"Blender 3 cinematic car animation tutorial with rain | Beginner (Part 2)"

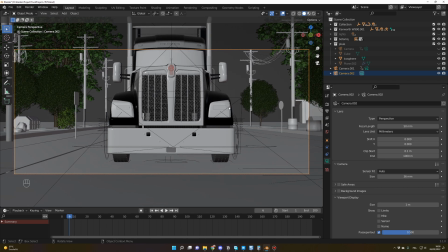First, as I said in first part, we want the succession of speed, so it's better to have a wide focal length. So we will go for a standard 24mm.
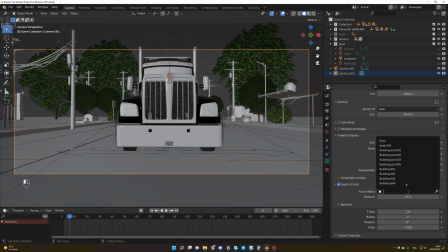Of course, we activate the depth of field and we put the focus point on the focus.
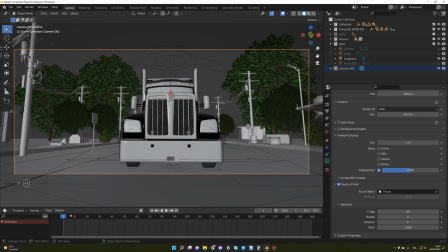Now I will look for a framing that suits my need. By the way, it's better if you go in frame 1 to do this initial framing. Okay, I like this for the first position, so I press I on my keyboard to add a keyframe. Be sure that in keying you have location, rotation and scale already selected.
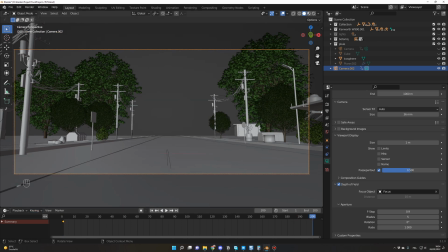Then you go on the last frame, so frame 200, and I press N to move my camera
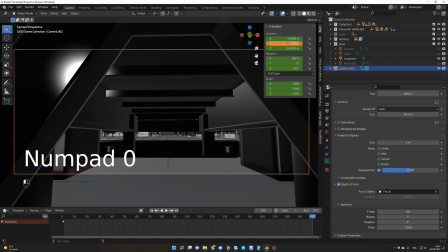faster, so maybe it's minus 200, nearly.
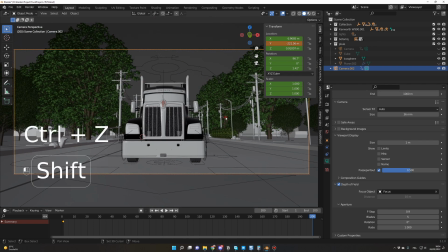And I will end with something like that, I guess. And with your camera selected, you press I again to add another keyframe. With all the keyframes selected, as usual, right-click interpolation mode and linear.
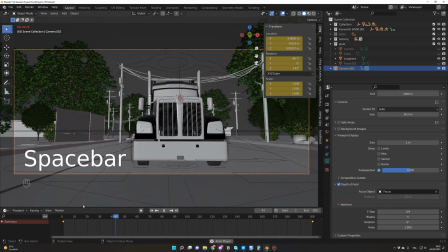So let's check the animation. Okay, so it's going on the straight line. That's exactly what we want.
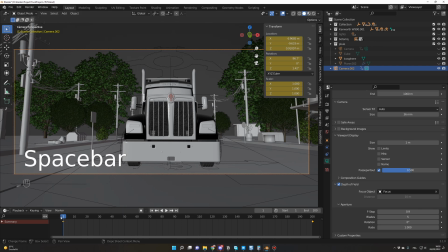As I said, we don't want big camera movements, but at least we need some camera movements. So let's try to add some.
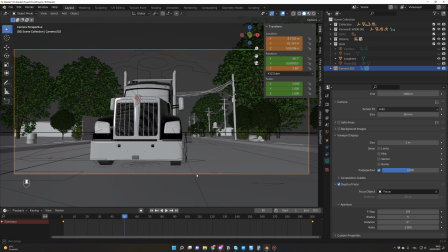So around frame 50, I will move maybe the camera here. Let me play with that to have more precision. And maybe just move it like here, and then press I to add a keyframe.
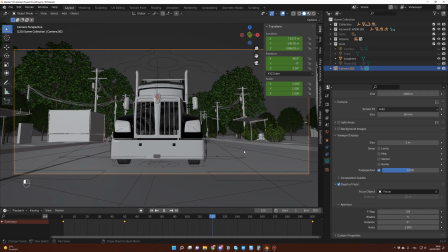And around frame 120, as I said, no big swings.
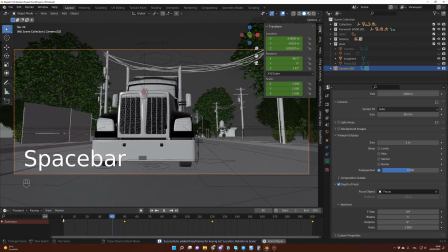So I again, let me test. Okay, so we're going on the right side and on the left side.
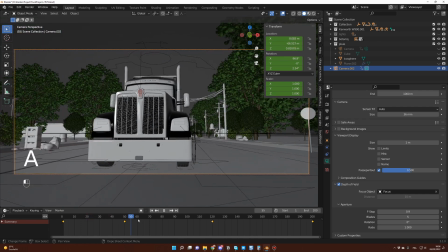Okay, that's perfect. Of course, at the moment, the camera animation is not smooth, so let's fix that.
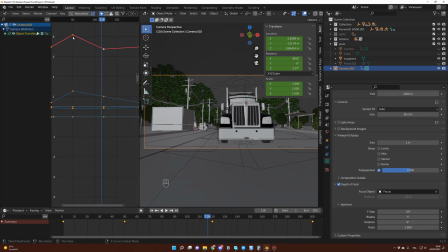You drag another window, you go here in graph mode, and you can see we have sharp edges in the camera animation. So to fix that, you select all the keyframes by pressing A, all the keyframes, and key sample keyframes, and you press Alt 0
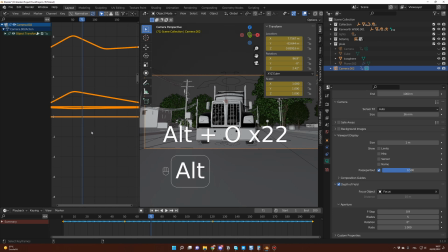to smooth those edges. And now, if I test again,
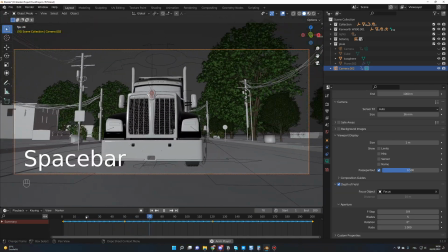and now as you can see, the transition between the camera positions are smooth.
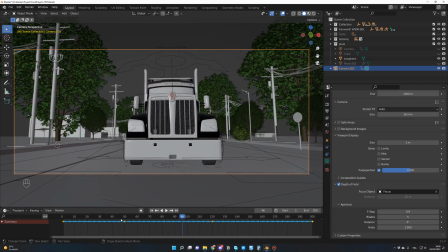Okay, cool, that's it for our first angle. So, of course, for this first part, we don't have to render everything. We can only render the frames that we need for our animation. In my case, I think I only render 100 frames or something like that.
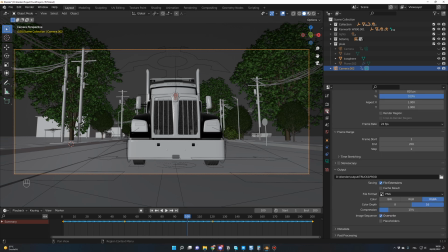And to do so, you just go here in Output Properties, and from the frame range, you select the frame that you need. So, for example, 100 to 200, and that will be the only frames that will be rendered when you press render. And now let's create a second camera angle, and to do so I like to create a new file.
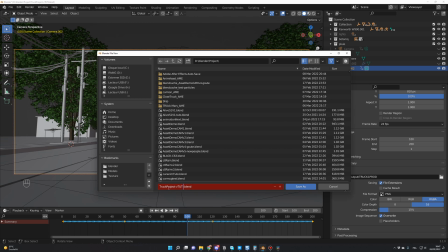So file and save as, and you might want to name the new file with the angle you selected. For example here, let's do a close-up, and you press save as.
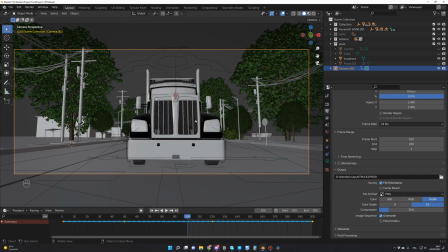So why do I like to have a file for each camera angle? It's because when I change my framing, sometimes I'm changing the light, I'm changing the positions of the different objects, and I'm cheating a bit. So to not mess up with the other angles, I like to have a file for each camera framing.
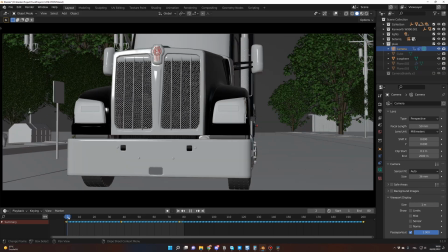For the close-up, I did change my camera focus length to 50mm, and like for the wide front view, I just created the left and right animation.
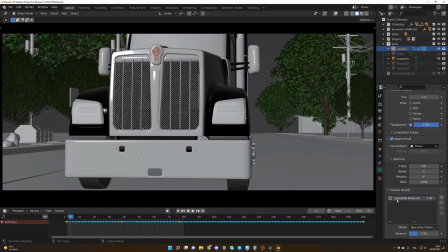For this view, I did add a little bit of camera shakeify. I selected the Spaceshift Shake 2D and a value of 0.3. If you don't have the add-on, I will put the link in the description. It's very straightforward to install and to use.
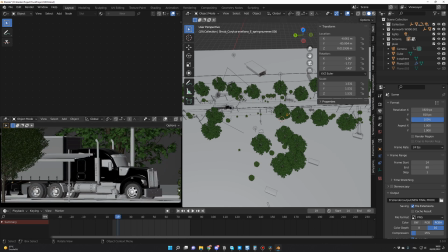For the side view, I did cheat a bit because I added a bunch of trees and bushes in front of the camera to add to the sensation of speed and depth to the scene.
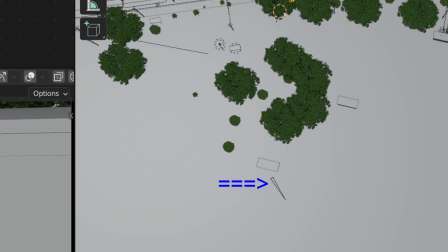And as you can see in this window, my camera is not going on a straight line, it's getting closer and closer to the truck, like a dolly.
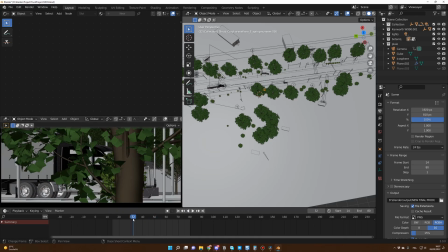I did this because I wanted to focus on a truck and to give a more dramatic feeling to this shot, like we are getting closer and closer to the monster.
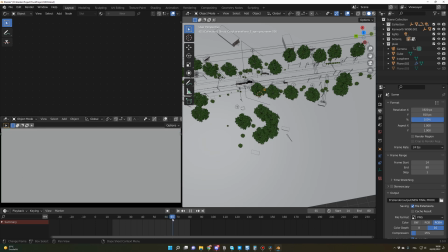And I also added some buildings, you know, like this, because I love the fact that sometimes we see the truck, sometimes we don't.
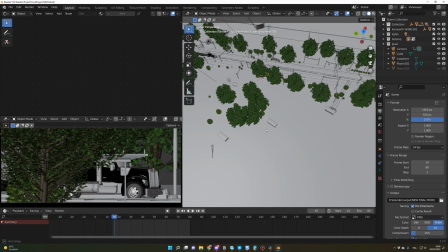This is why it's important to have one file for each camera angle, so you can cheat a bit on each file to do whatever you need for this specific angle.
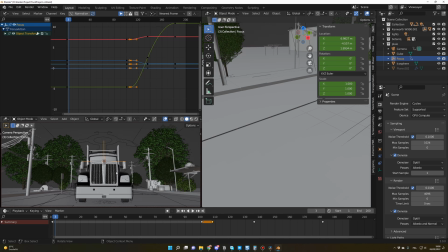For the final shot, I wanted to go back in front of the truck because I think this is the best view to appreciate the monster, but not to be boring. I wanted a small variation compared to the first shot. So I did this dolly in front of the truck, and then I went back.
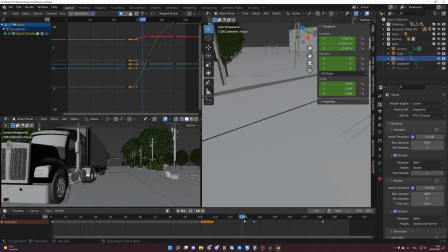And finally, I went deep in the truck. So for the first time, we can see its actual size.
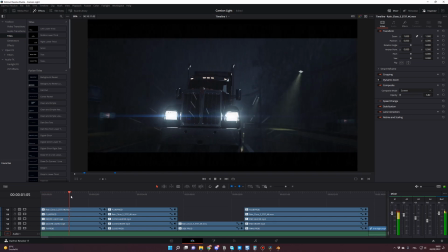And now you can see the final result of those different shots. So this is the first one, the front one.
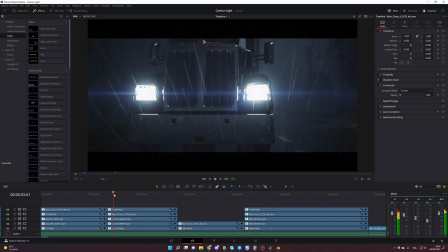Then we went on the zoom.
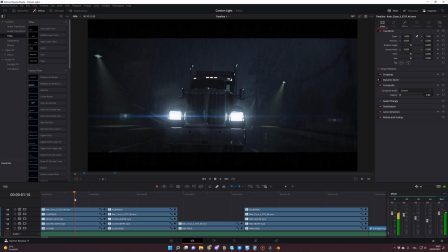And I think this is a good transition between this one and this one, because it's like we are discovering the truck and now we are going in more details.
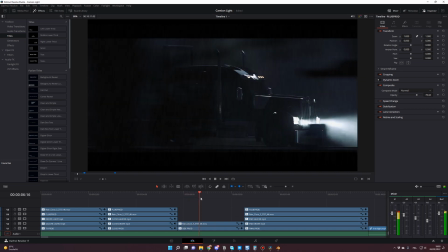And then there is this side shot where we can appreciate the sensation of speed because we have a lot of objects passing by, trees and bushes, etc.
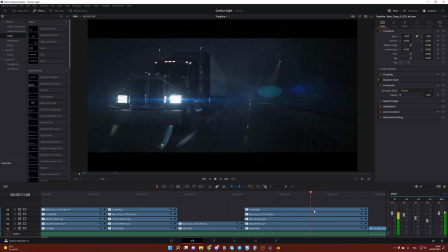And finally, we have this final shot where we reveal the actual truck. Okay guys, that's it for the camera angles and camera animation.
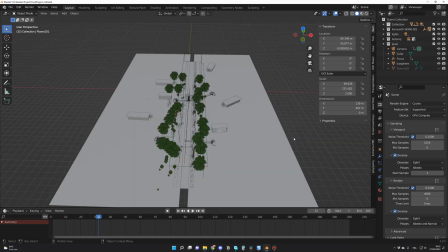Let's create the rain now. First, we want to add a plane, Shift A, Mesh and Plane.
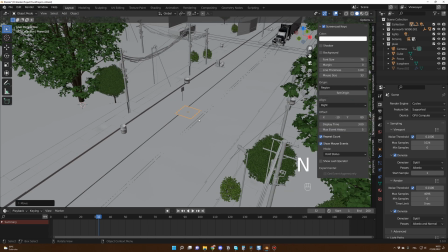So let's change the dimension of this plane. You press N on your keyboard and you go in the Item tab as usual. And for the dimension, X should be around 70 meter and Y 40 meter.
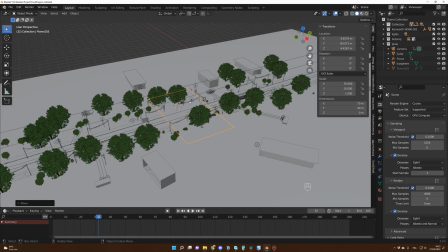This is the value that I use for this project.
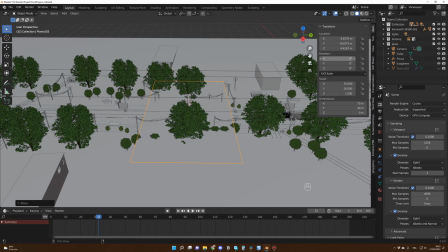And let's rotate this plane on the X axis for around 53 degrees.
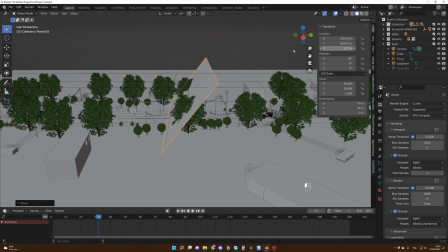I'm going to raise it a bit, so 13.7. And I'm going to bring this plane next to the truck.
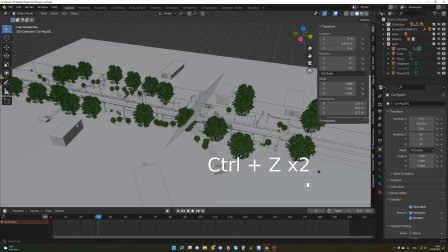Now we are going to parent this plane to the truck. But of course, I forgot to go in frame 1.
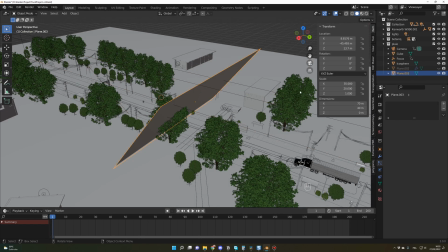So first go back in frame 1. And move your plane again to be next to the truck.
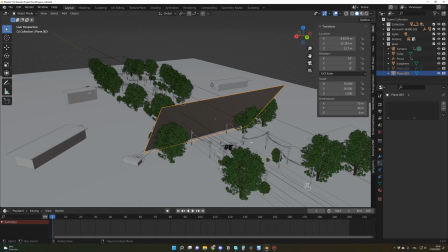Okay, so let's parent it to the truck now. You click on your plane and you select your truck, Control P and keep transform.
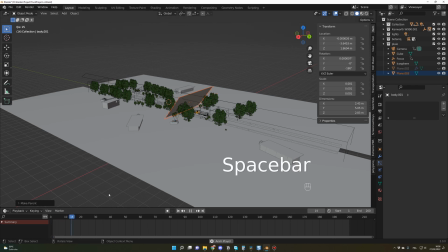Now if I press spacebar, my plane is moving with the truck. Perfect.
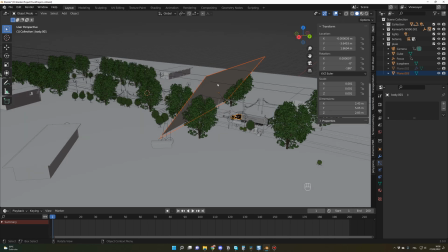So as I said, you are going to emit the rain from this plane. You click on the plane.
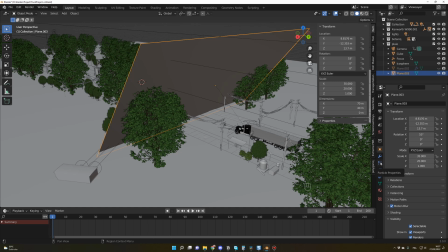You go in particle properties and you press plus.
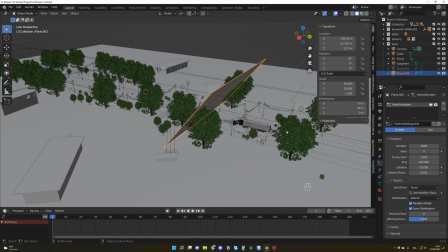And yes, it's already on emitter. I went for 800,000, I think, particles. And I wanted the particles to be already there when I start my video. So for the frame start, I went for -100.
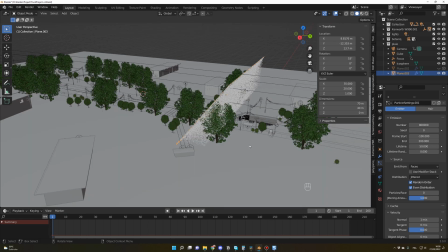So as you can see, we already have some particles around when we start the animation. Before we continue, let's create the object that we will use as a raindrop.
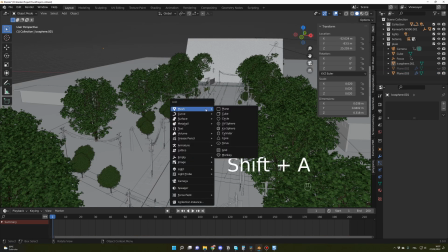Press Shift A and you select Mesh and Icosphere.
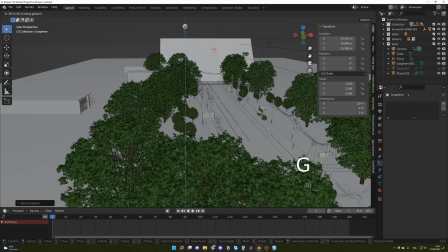Let me raise it, GZ, so I can see it better.
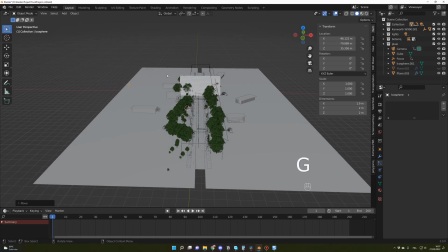And let me move it on the side. I press numpad period.
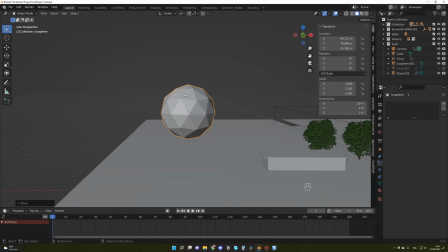I go in edit mode, so you press tab to go in edit mode, or you go here and select edit mode.
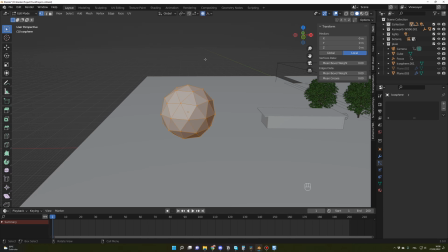You have to activate the proportional editing. You can press here, this little icon, To activate, it has to be blue. And let's select the top vertex.
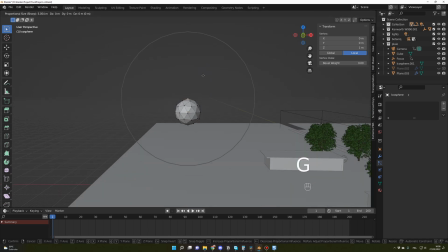And you press G and Z. And one thing, if you want to change the proportional size, you just have to wheel up or wheel down. Scroll wheel up or scroll wheel down. So I will do something like that. And GZ. And then again and again.
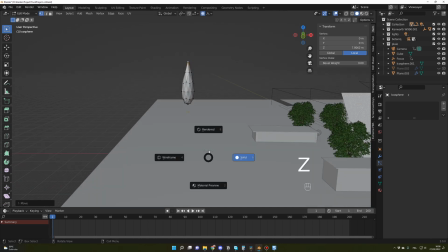And maybe a little bit more. Oh, sorry.
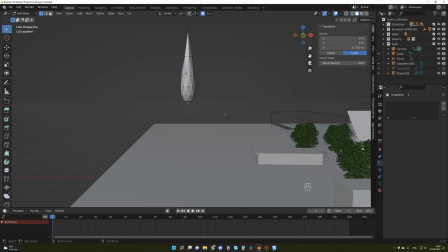Okay, and you do the same with the bottom one, GZ. Okay, cool.
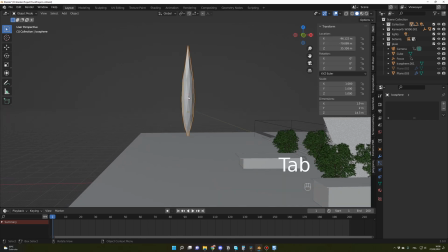Okay, let's go back in object mode. You press tab, and maybe we could scale it on the X, just like this. And right click, shade smooth. Okay, it's good enough.
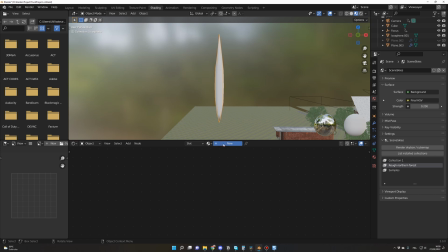Now for the material, you go in shading, you press new, and you delete the principal BSDF.